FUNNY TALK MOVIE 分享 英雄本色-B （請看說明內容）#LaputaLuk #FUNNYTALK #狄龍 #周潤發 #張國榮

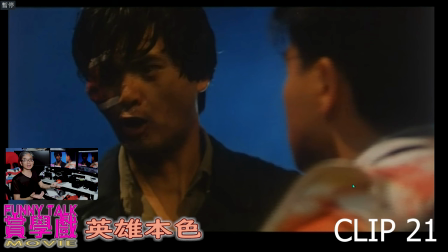你接受後改良怨恨後就沒有怨恨所以這件事帶出了一個宏觀的接近世界和平的理念所以這場戲很重要然後法哥的戲也到最後
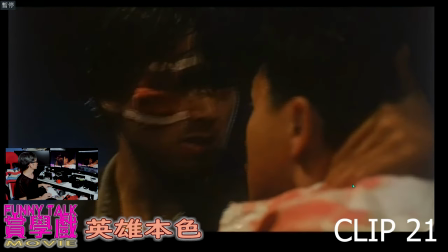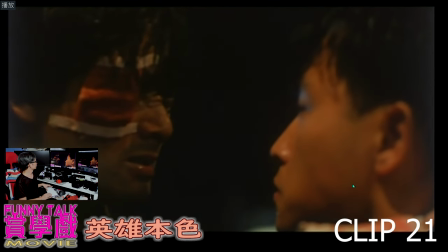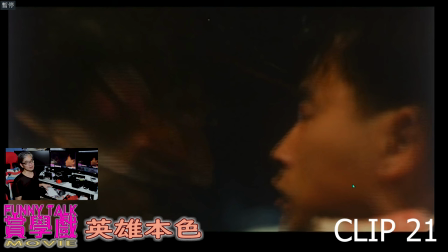做兄弟吳宇森導演這件事很厲害他想到盡了 無可再盡不讓觀眾知道他的意念他用了一個隱喻的方式
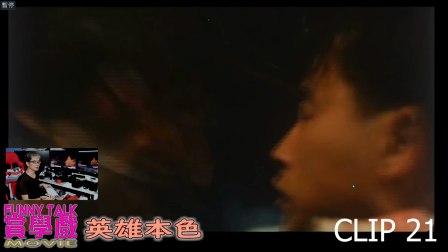就是做兄弟的事 有今生無來世或者你有仇恨的事 都應該放下但他不直接告訴觀眾他用一個隱喻的方式就是 發哥
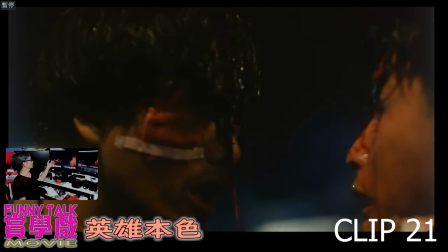中槍這個很高明中槍當時的尺度很厲害這個場面也不知道他有沒有電劍但是吳宇森導演是願意搏我很欣賞他這種精神
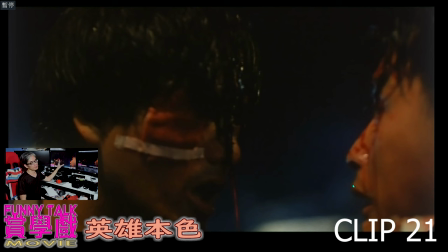他用了隱喻的方式去交代剛才我說的東西之餘亦完全和應他之前之前說很多人談生意用槍指揮他的頭張國營也是用槍指揮他的頭第三下就是被人打中他的頭
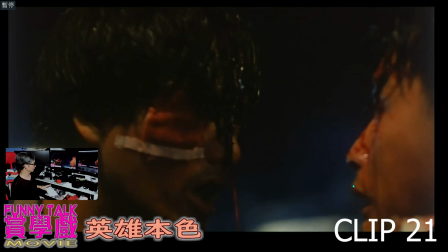你說這件事是多重要呢
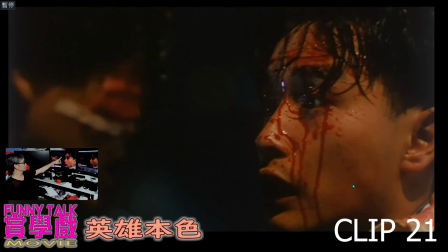當然這些就是演技當時尺度也很危險因為這些是屬於暴力的事張國營就是整面都有血在這裏他就用馬哥死這件事
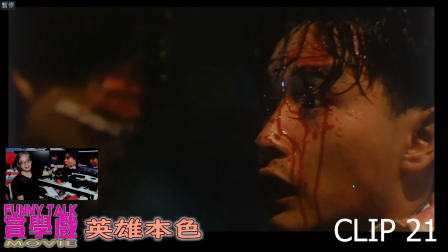用死這個角度去教化世界如果我沒有看錯的話應該是吳宇森導演希望用這麽嚴肅的話題
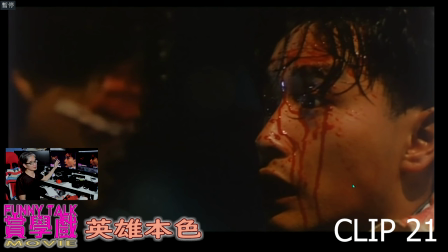給世界一個很普世的價值希望很多人明白這個理念大家寬恕的理念英文本色為何這麼好看
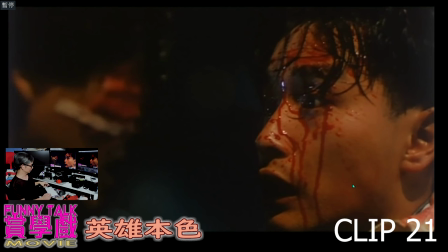應該就是在這些人性的表現裏好 繼續看尾
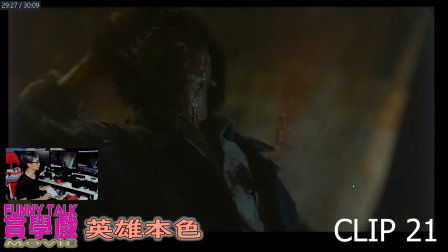當然演技方面其實被人打中了頭
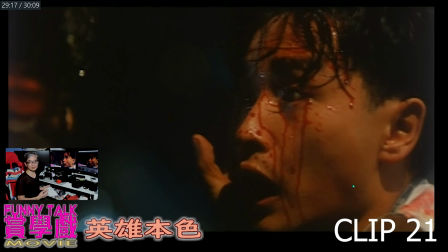回頭一點其實被人打中那個頭嚴格來說是一身不能動而且不會站得那麼久基本上人就會馬上慣低但在戲劇上導演好看的地方是甚麼呢
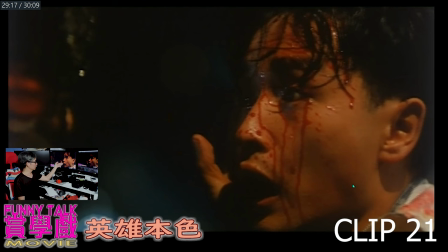導演用他站在那裡很久然後宋子傑驚訝很久應該說醒覺了很久然後法哥、Marco還可以舉起一隻手
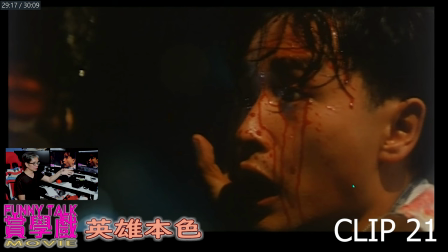去摸一摸張過榮的臉其實只是突顯了一件事我很珍惜你這些朋友做了一個很難死難離的局面
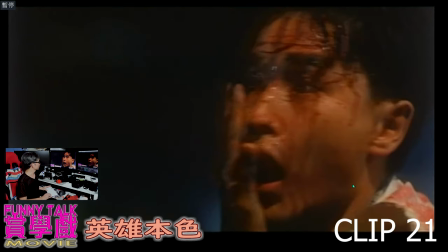這些當然我們是要學了好
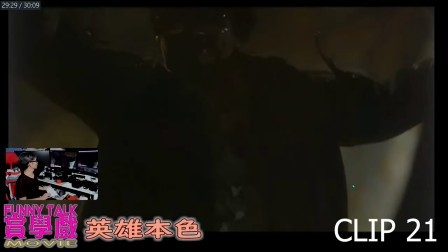接著就躺下躺下之前躺下之前都做多一點點東西